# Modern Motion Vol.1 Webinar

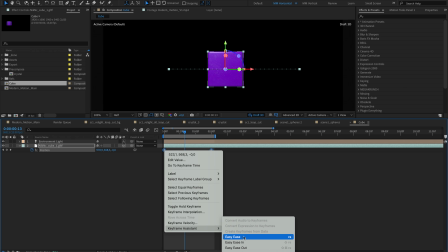82:30 Alternatively, you can right-click on the selected keyframes, go to Keyframe Assistant, and choose Easy Ease.
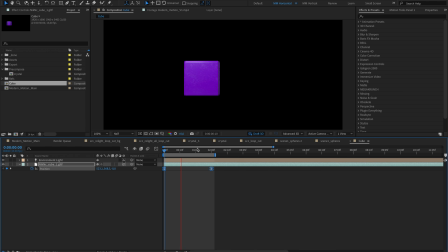82:38 This adds gradual acceleration and deceleration to the movement, making it feel more natural. It's like the cube is taking a breath before it starts moving and gently coming to a stop at the end. It adds some physics to the movement, making the motion more natural.
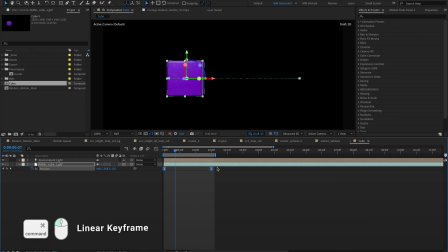82:56 You can revert keyframes to linear by holding Ctrl or Command on Mac and clicking the keyframe.
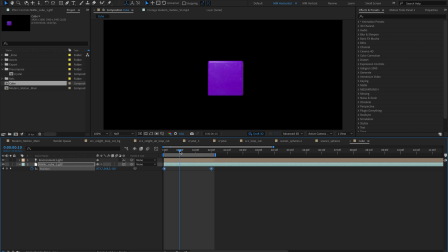83:04 In the viewer, you'll notice the motion path, the direction of the layer's movement. The dashes show the layer's position at each frame. To make the movement more dynamic, we can curve the motion path.
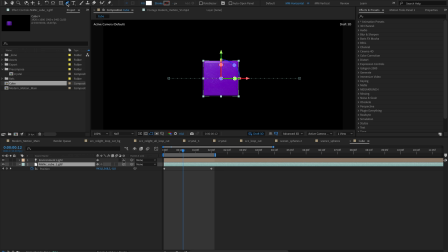83:20 Select the pen tool, click on the start or end position and drag the mouse in a direction. You'll see the curve on the motion path. Play back the animation to observe the smooth movement.
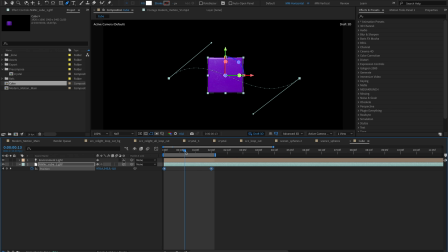83:36 We can refine the smoothness of these movements using the graph editor, but let's keep it simple for now.
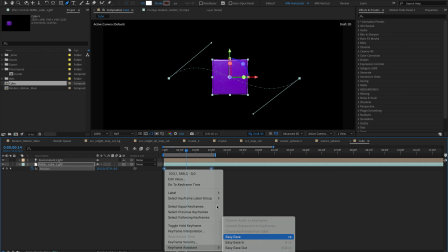83:43 We'll explore that in the next lesson. For now, this covers the essentials of position animation.
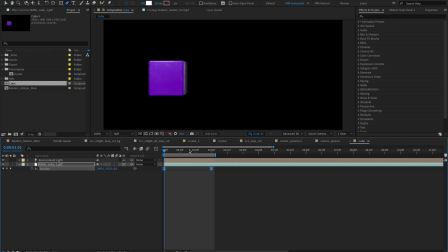83:51 Let's go back to our crystal and make simple rotation animation.
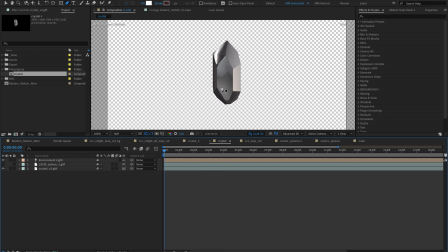84:00 Let's get the scene ready. Start by placing the crystal composition into the main scene.
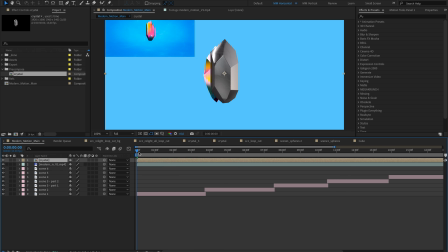84:06 Instead of rotating the crystal directly, it's easier to animate the whole composition. This keeps things organized and makes model management much easier. If we add keyframes directly to the layers, any changes in position or scale will require us to adjust the keyframes each time.
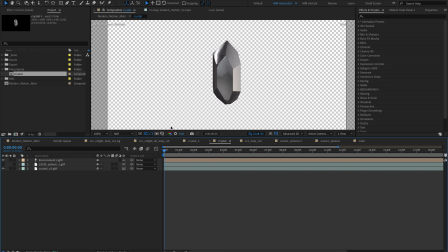84:27 Using a pre-comp allows us to separate animation from model control. If you create another modification of the crystal, you can easily replace it in the crystal composition without affecting the animation.
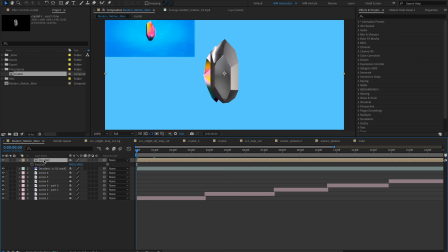84:42 Now, to rotate the composition in 3D space, we need to enable the 3D layer switch in the layer panel.
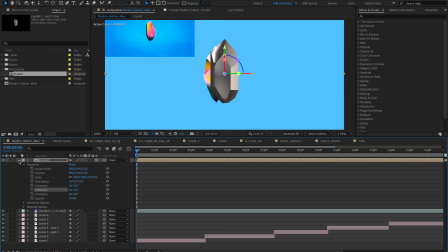84:49 It will add 3D properties to the layer. But you will notice that the crystal is flat if we try to rotate it. To ensure proper functionality, locate the Collapse Transformation switch, which looks like a sun icon, and click it for your pre-comp layer.
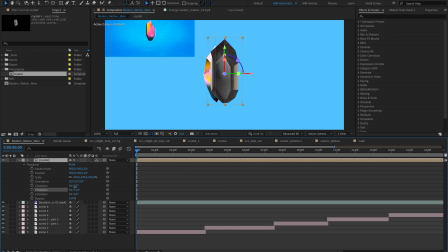85:09 It's a way of putting the layers back to the composition, but inside the 3D box that groups all layers together. For example, if I try to duplicate the crystal inside the composition,
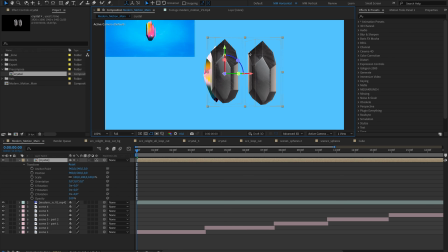85:23 In the parent composition, we still see one layer with an increased boundary box. We will move and rotate all objects at once around the layer's center.
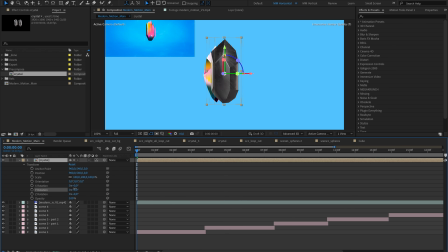85:36 Now we can animate the crystal. Select the crystal layer and press R to reveal the rotation properties.
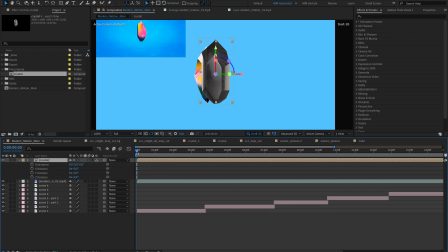85:45 Move the time indicator to the start of the timeline at 0 seconds and click the stopwatch icon next to Y rotation to create a keyframe. Then move the time indicator to 4 seconds and set the Y rotation to
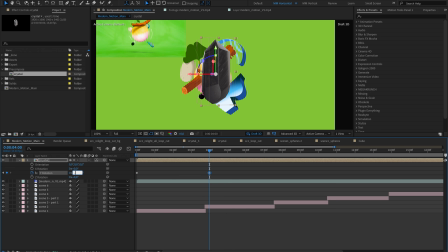86:04 360 degrees. This creates a full rotation over 4 seconds.
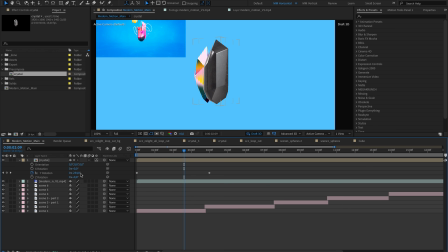86:09 This rotation property has two values. The first is the amount of turns, and the second is a precise degree.
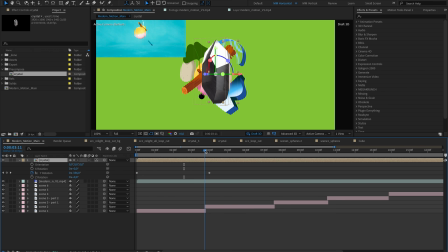86:18 So 360 degrees is one turn. The second value will reset to 0.
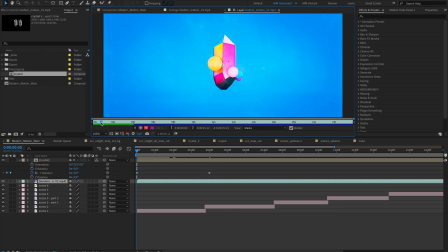86:29 Animating in 3D space can be more challenging than in 2D.
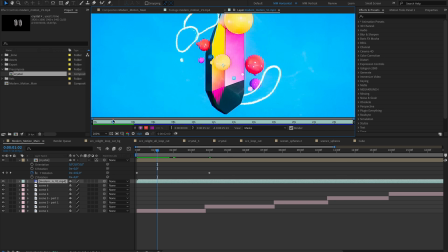86:33 In our animation, the spheres orbit around the crystal from bottom to top.